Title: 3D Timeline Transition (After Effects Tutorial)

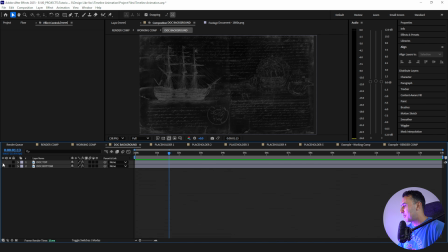And I'm going to show you how we do that with a very easy expression. So when I turn on our top layer right here, I'm going to click T for opacity.
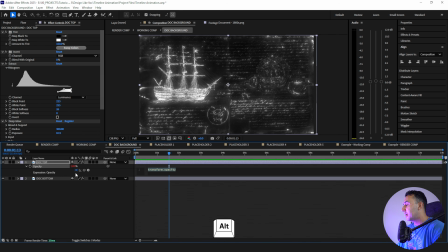I'm going to hold on the Alt button, click on our stopwatch here. I'm going to put in this expression. It's posterized time 6 followed by wiggle 10, 30. And what this is going to do is give us a bit of a flicker. It honestly just looks like an old light bulb that needs to be changed.
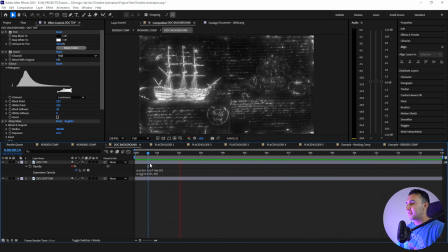And this little flicker is a fun little effect I like to do. Now we have this fun little flicker and flare.
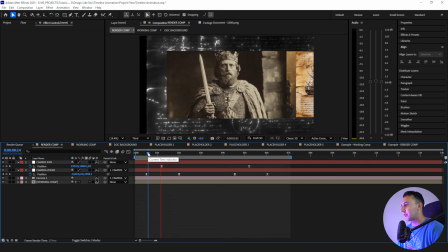And when I go out here to our animation, you see we still have these black bars. And that is because our working comp actually needs to be just a little bit bigger.
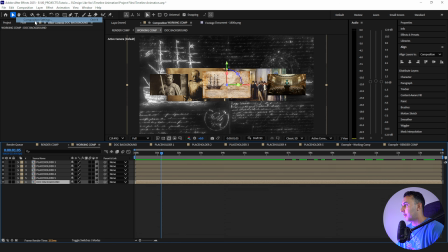So I'm going to go back to our working comp here. I'm just going to go to composition settings, and I just need to expand the width.
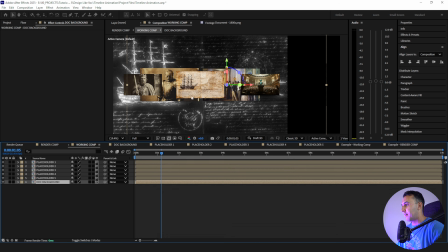So I'll just change it to something like, let's say 5,000. And then what I need to do is just scale things up.
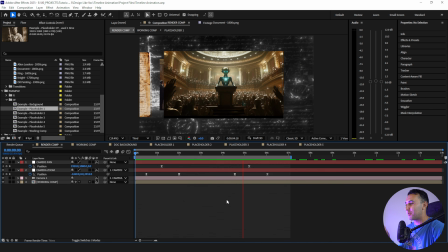All right, so I love the way this animation looks so far, but there is still more flair to be added. So with that being said, the next thing we're going to do is add some fun animated borders.
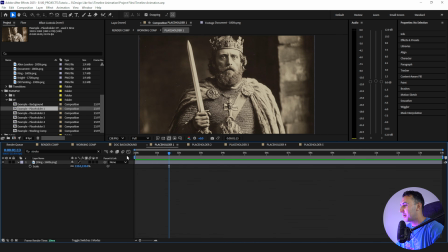So in order to do that, I'm going to jump into Placeholder 1 here, and I'm going to go up to our shape layer tool. And I want to make sure my fill is deselected and that my stroke is showing. And with the size 80, that totally works for me. So I'm just going to double click here, and right away we get a border.
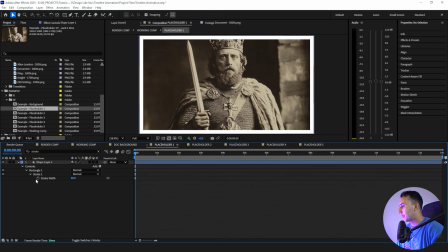I'm going to type in stroke, and all I'm going to do is click on our stopwatch here and go up to a full second, and then leave a keyframe right there. I'm going to go back to the first keyframe, and I'm going to change the value here to 0.
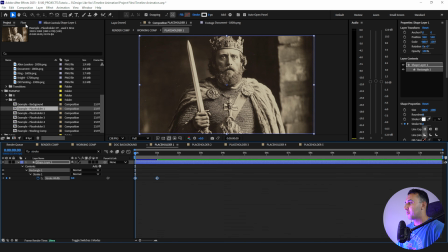Then I'm going to highlight both of our keyframes here. And remember what we did before with flow, I just copied some presets and then I just applied them. If you forgot what they were, I'll show you real quick. I'm just going to click F90 Easy Ease.
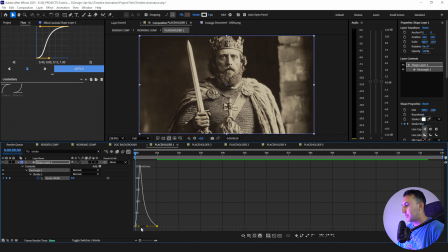I'll go to our graph editor here, and I'm just going to drag this up, and then I'm just going to drag this over just a little bit, and we'll copy these new ones. Slightly different, but pretty similar enough. And then right away, things animate in just like that.
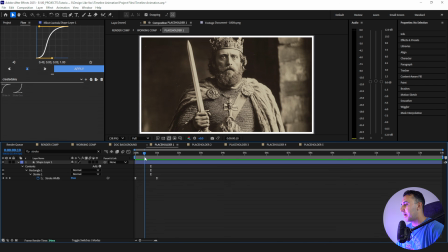So the reason why this is going to look cool is because I'm kind of timing this in relation to our camera animation.
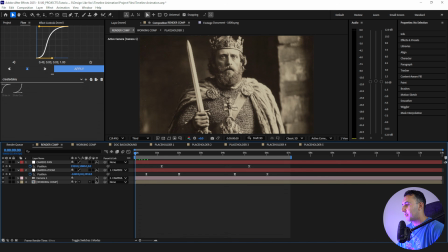So just to connect all that for you, look, the border's going to come in and then things are going to pop out, which is pretty cool.
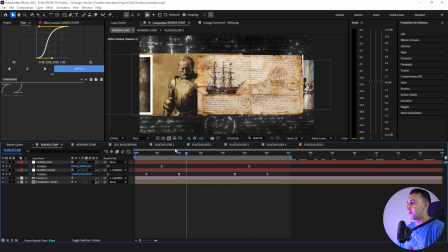Yeah, it's looking good. And we're not going to animate the borders for these other placeholders other than placeholder 5.
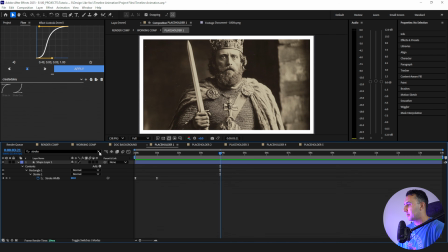So all I'm going to do here is go back to placeholder 1. I'll change the name of this to border.
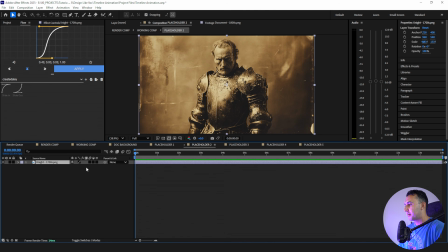I'm still going to copy and paste it in here, but I'm going to click U, and I'm just going to drag this down.
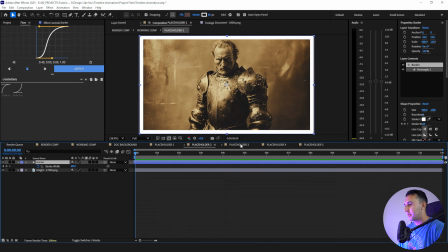So it's already animated in. Copy it. Do the same for 3 and 4.
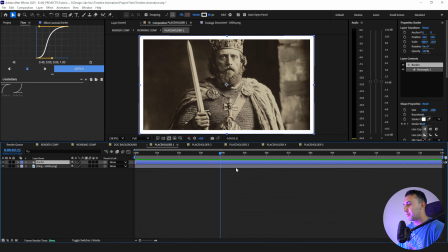With placeholder 1, I'm going to copy this border and go over to placeholder 5.
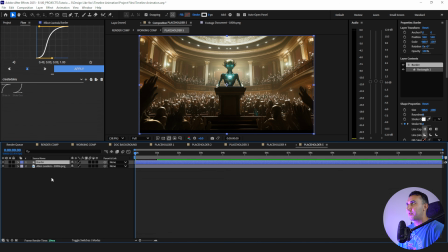And then, rather than having things animate in, I'm going to actually have things animate out. So I'm going to click U, and I'm going to highlight both of our keyframes, right click, keyframe assistant, time reverse keyframes.
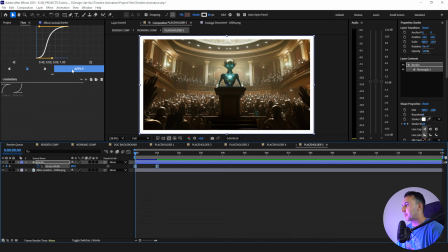And then all I'm going to do is highlight both keyframes, and I'm going to apply flow. So now things animate out.
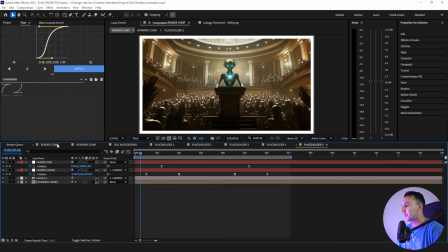But I don't want things starting right here because we're not going to see the border by the time we get there.
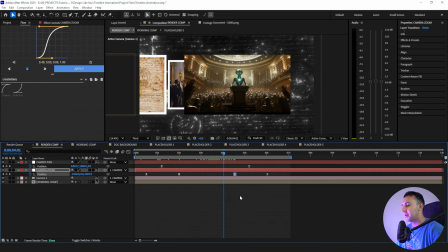I kind of want to time things up with this zoom animation right here. So I'm going to go back to placeholder 5, and I see, okay, cool.
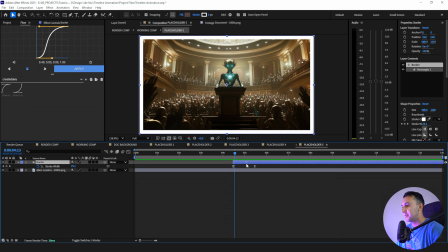The keyframe needs to start like right around here. And I want the animation to start like right here.
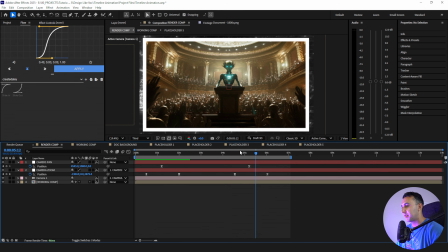So it's offset just the slightest bit. So it's going to zoom in.
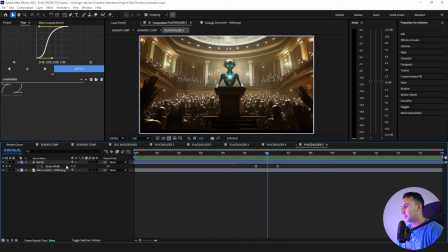Actually, we'll go all the way right here. So I'm actually going to go to placeholder 5. I'm going to go to when the border animates out, and we're going to punch in just the slightest bit with this camera animation.
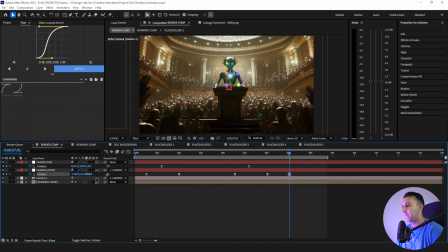So we're just going to go in here like this. And I want to make sure things are nice and centered up. Boom. Make sure everything looks good. So let's see how this looks so far.
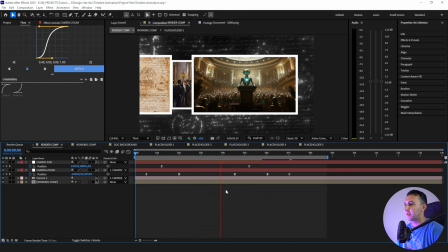With the border coming in, zoom out, pan across, zoom in, border goes away, and we zoom in too.
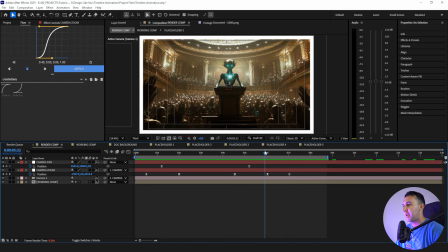So it's just adding little extra touches like this that really bring your animation to the next level.
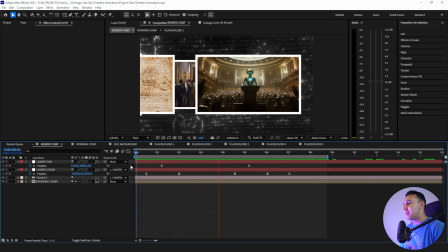All right, here's what we have so far. I love the way this looks, but as you guys saw in the example, we had these fun, kind of flashy transition animation looking things going on.
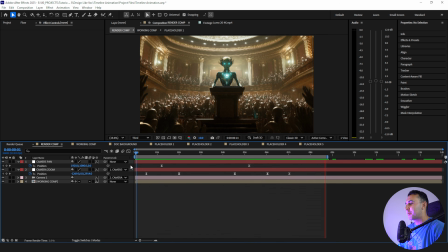And the way we did that was by using ink bleed.